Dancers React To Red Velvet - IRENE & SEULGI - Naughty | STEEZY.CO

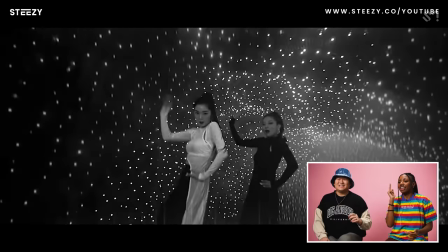4:11 Oh, the circles! It's the jack that they have behind they us. They do have a jack. What is a jack? Oh my god, so it's a house foundation. It's basically like keeping time with the music. Mm. So we're just like bopping. And it's a deep, grounded like groove.
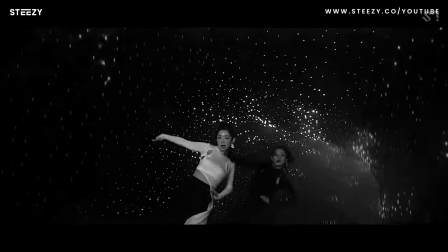4:24 Adding that behind this super intricate, sharp tutting just adds another like connection to the energy of the song that I'm eating up. Wow, a complete... delicious. Ooh. Red Velvet. Red Velvet. I completely agree. I wasn't even thinking about that. I was like, why am I grooving with them? It's not just the song. It's the dancing totally has a jack behind it. It has that house groove.
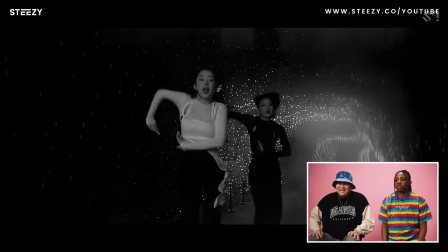4:50 Yes.
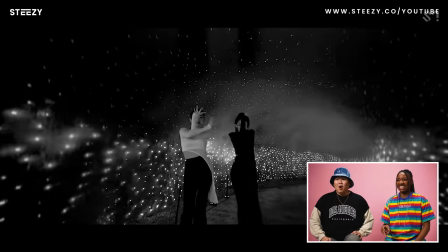4:55 Yes.
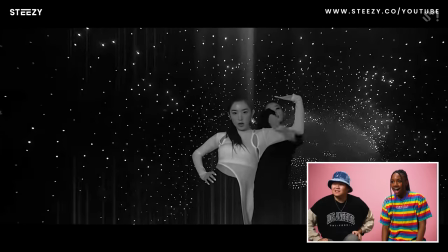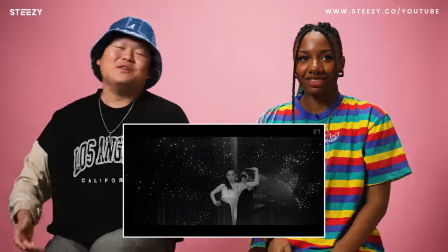5:04 tut. Have the homie thread with it. You know, get you some homies that'll thread with you. Really? Really. We all need one. We all need one. That's all I've got. Yep. Ooh. Wow. You know, I don't think I really normally see threads like that with mm-hmm. such pausing. Mm-hmm. Because what, like hit the angle for me, right? Got you. She's going like this, stop. Yeah. And then she's like, zoom. So yeah. You're having these like pauses right there to hit the beats.
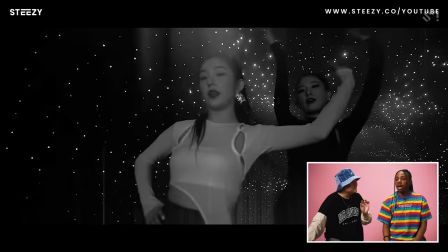There's so much in a small space. Yeah. We can't even see their lower body.
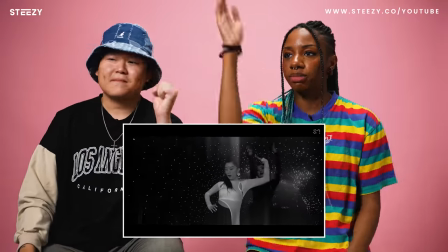5:46 Yeah. But I feel all of the energy of a full body movement in this shot. It's so good.
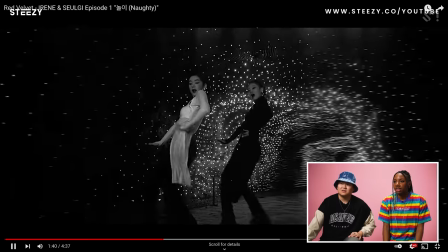5:51 So good. Yes, hips. Change it up.
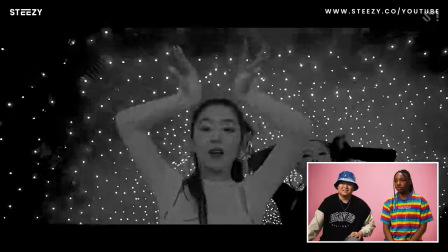5:58 Yes. Okay. Yes. Yes, fingers.
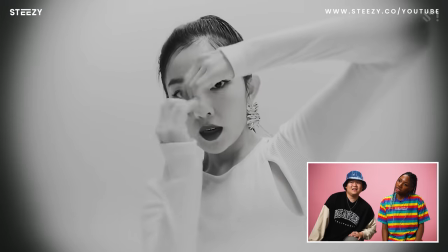6:03 Okay. Ooh. Yes. Track that. Ooh. Pinhole. Oh, camera! Wow. Okay. Wait a minute. Because I literally was turning my head the entire time.
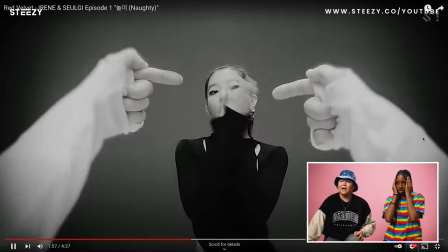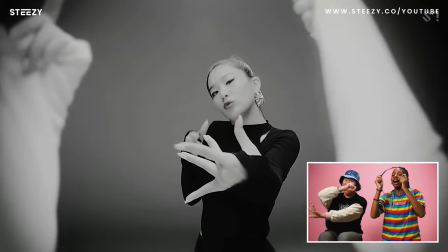Oh my god. Like, was that me? The arms, the POV and the frame.
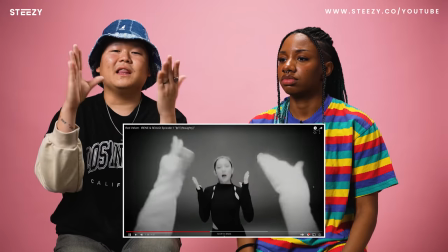6:38 That switch, swipe. This is such a lame move that for some reason here, it looks so cool.
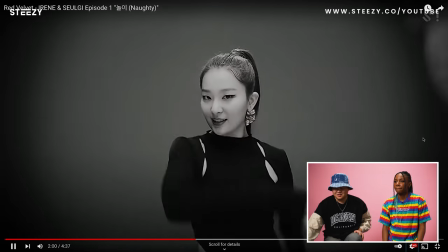6:46 Don't. Switch. Swipe. Yes. Don't you get it? She opened up her boxes.
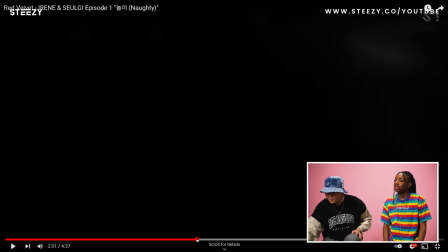6:53 Yeah. The hands in front opened up her boxes. Yes. Box.
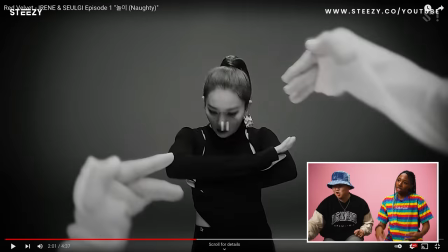6:59 What's happening? Close the box! Oh, what the box? I just love when people think about the camera, when they think about what the audience is gonna receive rather than, that had to be in her mouth. You can't get hands in front and have a person like, mm-hmm. do this.
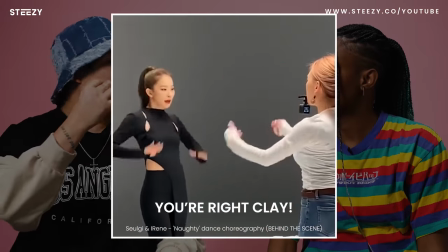7:24 So she had to have had something like, I don't know, like a GoPro or something, and she would like hold like the bass like in her mouth or something,
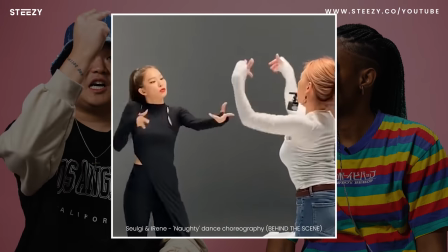7:31 and it would dangle either on top or on the bottom in order for her to catch this,
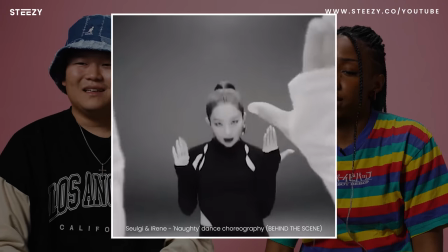7:35 which is like hilarious to me. Yeah, I want the BTS now. Yeah. No. The dancer becomes the camera person.
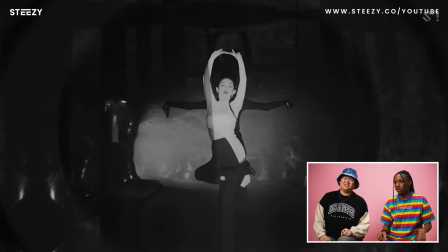7:44 Yes! Oh, the black and white?
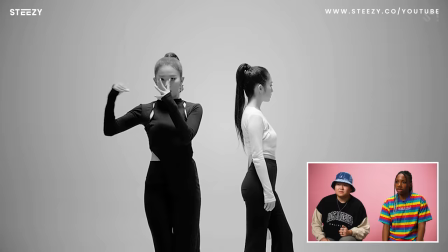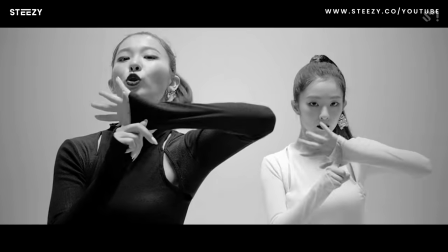7:52 Ooh. Did they just add letterboxing? Yeah, I think it adds to like kind of the noir sinister feeling of this whole thing. For me, it's like, oh, it's so jarring that I'm like really tapped into their movement.
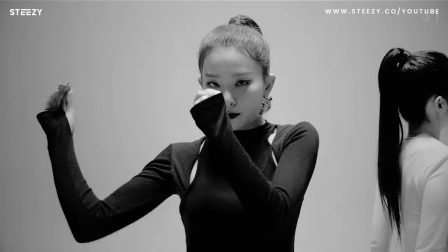8:06 These ladies are so like smooth and sensual in this otherwise just like kind of cold and aggressive like space.